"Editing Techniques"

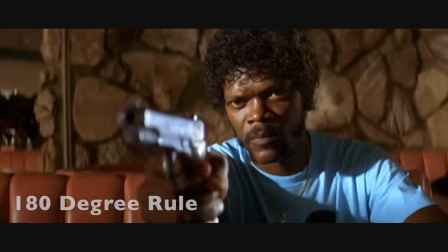The 180-degree rule is an imaginary line between 2 characters, where the camera needs to stay on one side of the line.
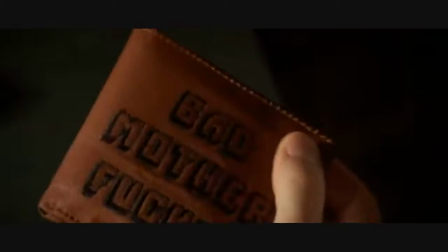If this is broken, it may make the audience feel uncomfortable or distort them.
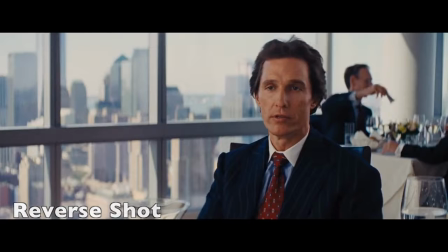The reverse shot is where the audience sees one character looking at another character, and then that character is shown looking back at the first character.
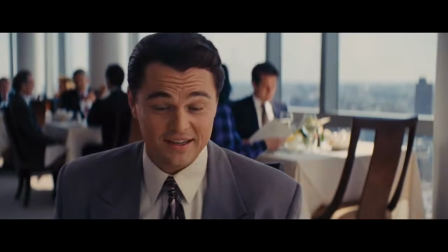There has to be an eye-line match between the 2 characters, where the gaze of the 2 characters meet.
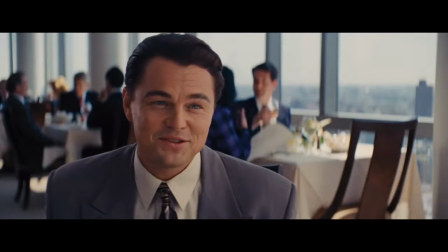Otherwise, this establishes a logical coherence between the 2 shots to help keep continuity.
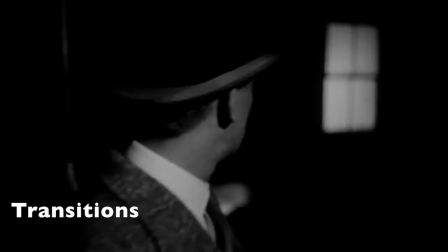Transitions are where scenes or shots are combined by the editor.
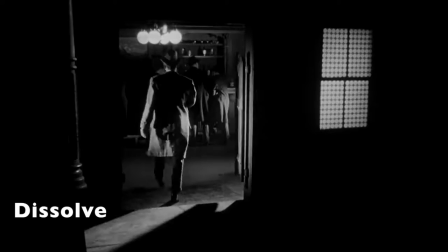A dissolve is used as a transition between scenes, which gradually transitions from one scene to the other.
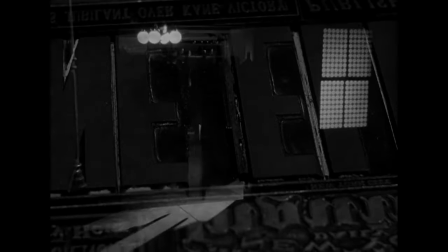It can be used to show a strong relationship between the ingoing and the outgoing shot.
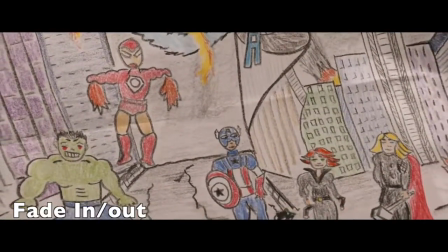The fade in and out typically symbolises the beginning or the end of the film.
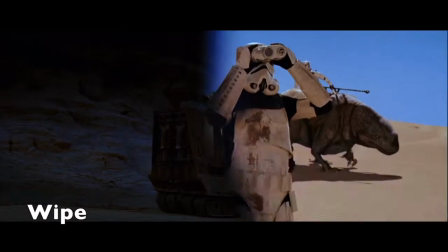Meanwhile, the wipe is similar to the fade in and out, but they suggest a new part or a chapter of the film.
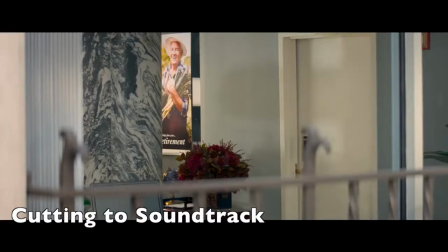Cutting to soundtrack is where each cut is influenced by the style of the music and is used in the scene.
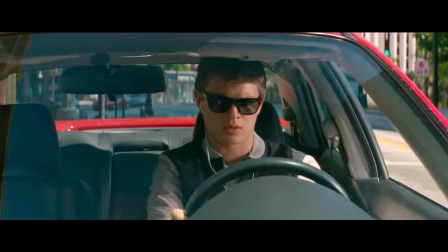Also used in music videos. The style of music can influence the mood in the scene and the feelings the audience have towards the characters.
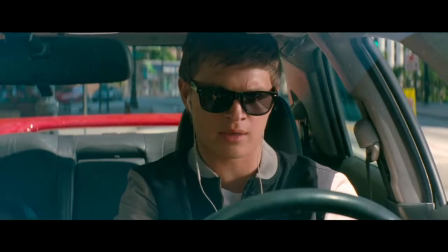A good example of this is in the opening scene of Baby Driver. The soundtrack is crucial as it drives the scene forward in the way the heist is cut,
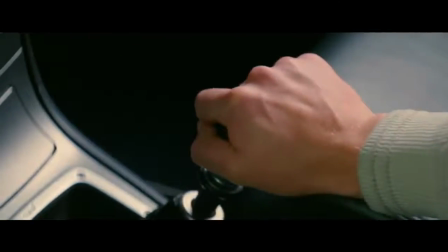so the characters' actions fit with the beat of the music as it evolves into a chase scene.
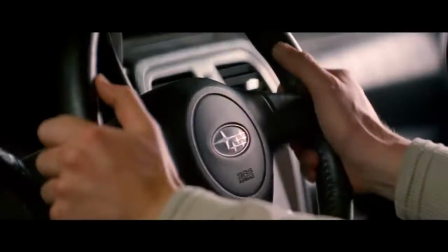With the multiple cuts used to focus more on the characters and their reactions,
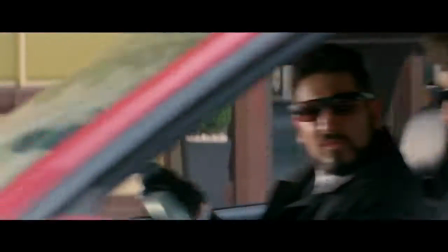setting up the movie as a whole with Baby listening to the music that is also being played to the audience and how his driving is then influenced by the music.
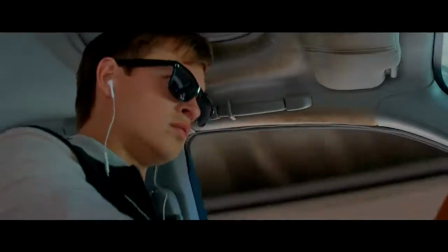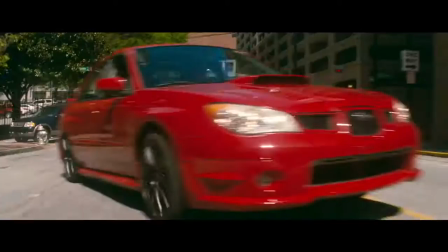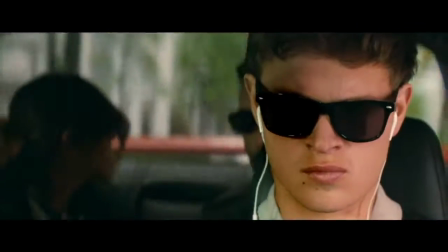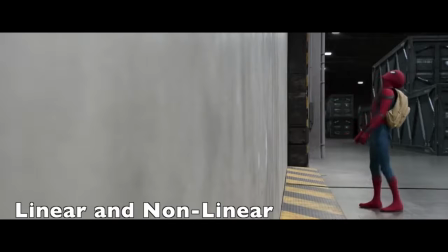Linear and non-linear is where the narrative of the film is told in a chronological order, which is standard in most films.
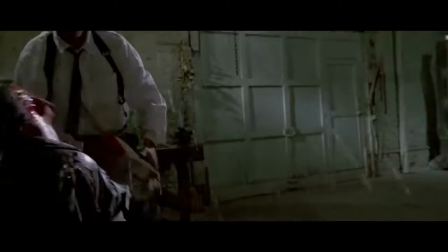Meanwhile, in a non-linear film, the events in the narrative are jumbled into different places.
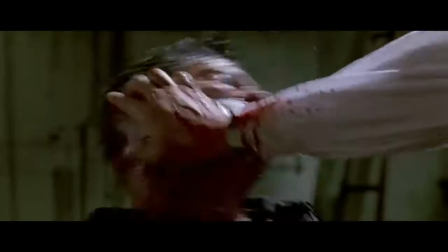Famous examples of non-linear films include Quentin Tarantino's Reservoir Dogs and Pulp Fiction,
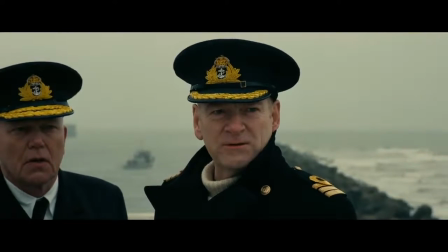while a more recent example is Dunkirk, directed by Christopher Nolan.
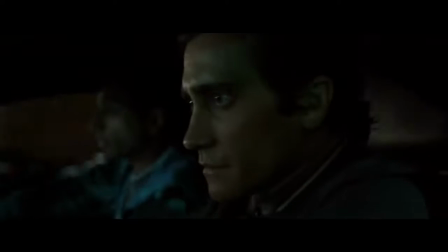Overall, we can see that editing has a vital role in the production of a film, and the techniques used create an impact for the audience watching.
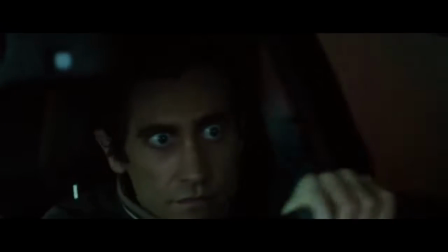Thank you for watching this video.